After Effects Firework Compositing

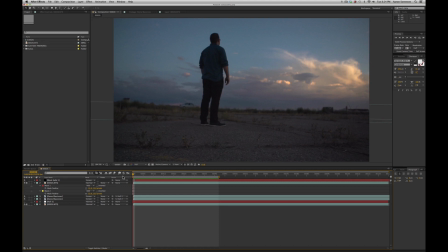2s
Hello, this is Aaron Sorensen with VFX Central, and today we're going to be talking about how to composite digital firework effects into our footage. Let's take a look.
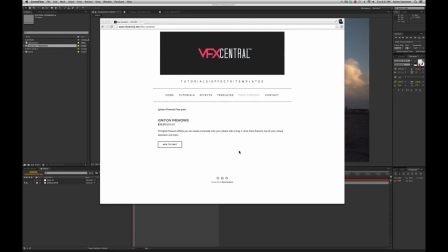14s
Before I begin, I should mention that you can purchase these digital firework effects at vfxcentral.net. You can also download a free firework pack in our free content page. I'll make a link down below. Check it out. In our Ignition Firework Pack, we have 17 different firework effects to choose from, each varying in size, color, and shape.
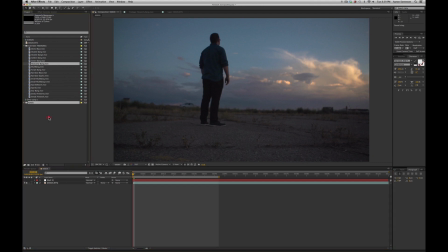34s
Today I'm going to use this one, so we simply drag and drop it on top of our footage.
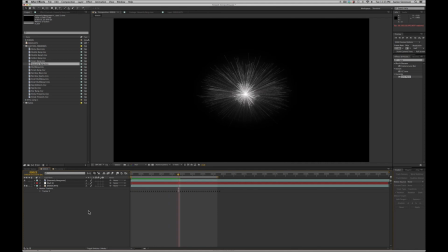39s
Once we've dropped in this effect, we can see that the background is still black. In order to composite this in, we need to click on this, Toggle Switches and Modes.
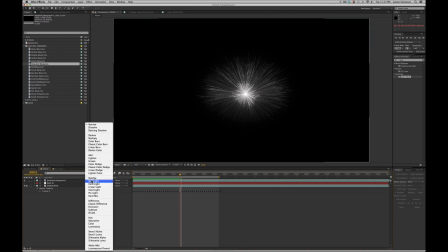47s
After that, go to Mode and go to Screen.
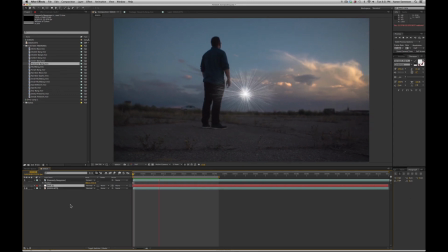52s
So if we play back this clip, we can see our effect, but it's not quite composited in properly. And one of the reasons why is because the camera's moving, and so the effect doesn't hold its position. So I've already gone ahead and tracked this shot and have a tracker already set up. So next I'm going to simply position my effect where I desire,
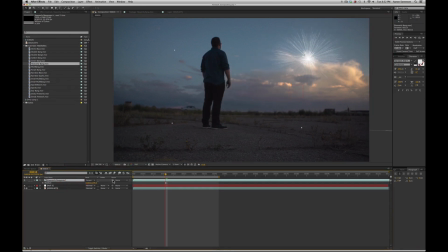71s
and then I'm going to parent the effect to my track. Now when we play it back, we can see the effect holds its position. This isn't a tracking tutorial, however, I will briefly go over and explain how it is done.
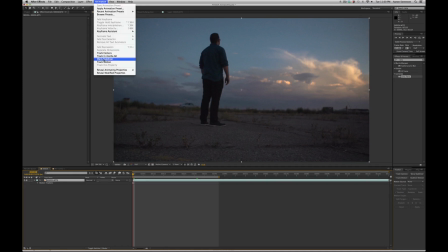86s
First click on your clip, then go up to animation, and for this I did track motion. After that, you need to find a place that has high contrast.
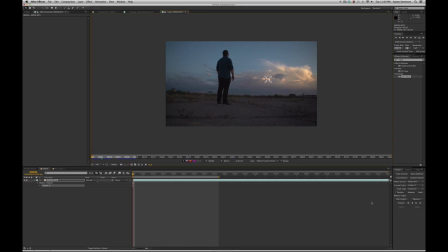94s
It'll help your tracker follow the motion properly. After that, you want to choose the parameters you'd like to track, position, rotation, and scale. Then press this button, which will analyze the track forward. When it's done analyzing, it needs a target to apply its track to.
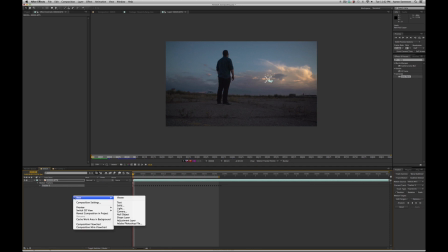108s
For this, I went to New, Null Object,
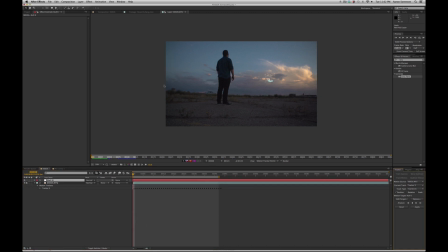113s
then I went to Edit Target, chose the null, hit OK, and then simply hit Apply.
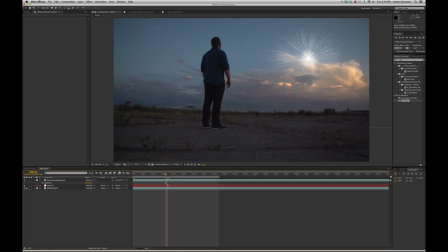119s
So after that, we need to make sure that this firework effect is affecting the environment that it's in. So you need to look at your shot and ask yourself, what would the light be doing in this shot? Well, I would like the light from the firework effect to be affecting the ground right here.
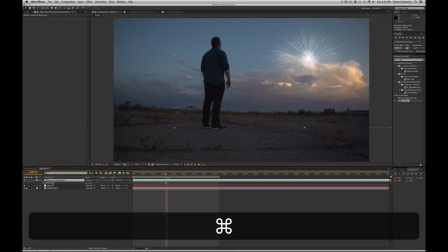135s
So to do that, what I do is duplicate the firework effect.
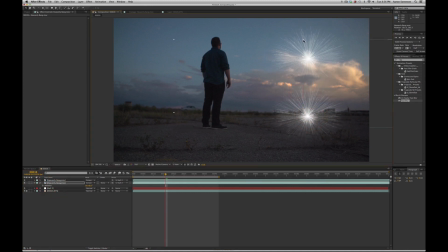139s
I take the bottom one, drag it to where the floor would be, scale it down this way so it feels like it's flat to the ground. Then I'd use a fast blur effect, make sure it's on the bottom firework effect, and I crank it up.
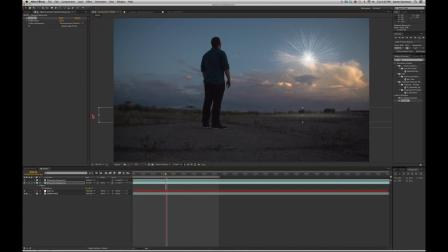156s
And I may even go out even a little bit bigger this way, maybe a little bit more this way. And now when you play it back, it'll feel like the firework is actually illuminating the ground.
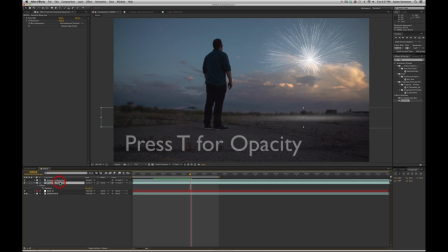173s
If you feel like it's still a little too intense, you can always turn your opacity down. And lastly, I like to enhance the firework effect by creating a lens flare effect.
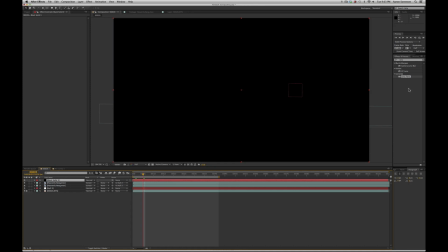189s
So what you do is create a new solid layer and then drag in our lens flare effect that's built into After Effects.
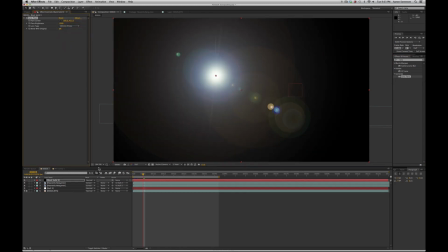198s
Let's use this one, change it to screen mode.
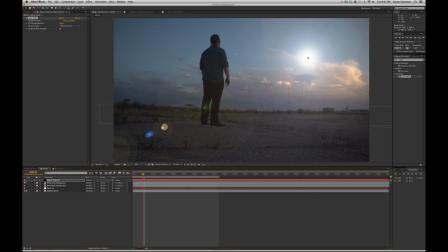206s
Drag it to the center of the explosion, and you want to make sure that it starts at the beginning of your explosion.
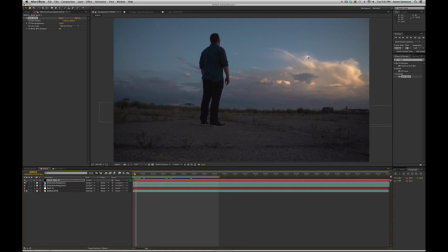213s
So it starts here, but it's going to be really soft at first. So hit your keyframe. Let's just start it down to, like 30%.
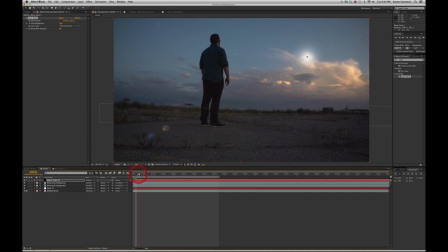227s
Make sure this is centered up nice. And then we want to get really bright right here, so it pops. So let's just go to 80%, and then we're going to quickly go back down to 0. Now let's play this back.
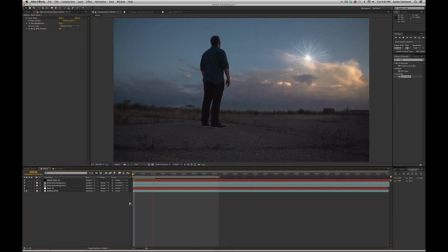And there you go.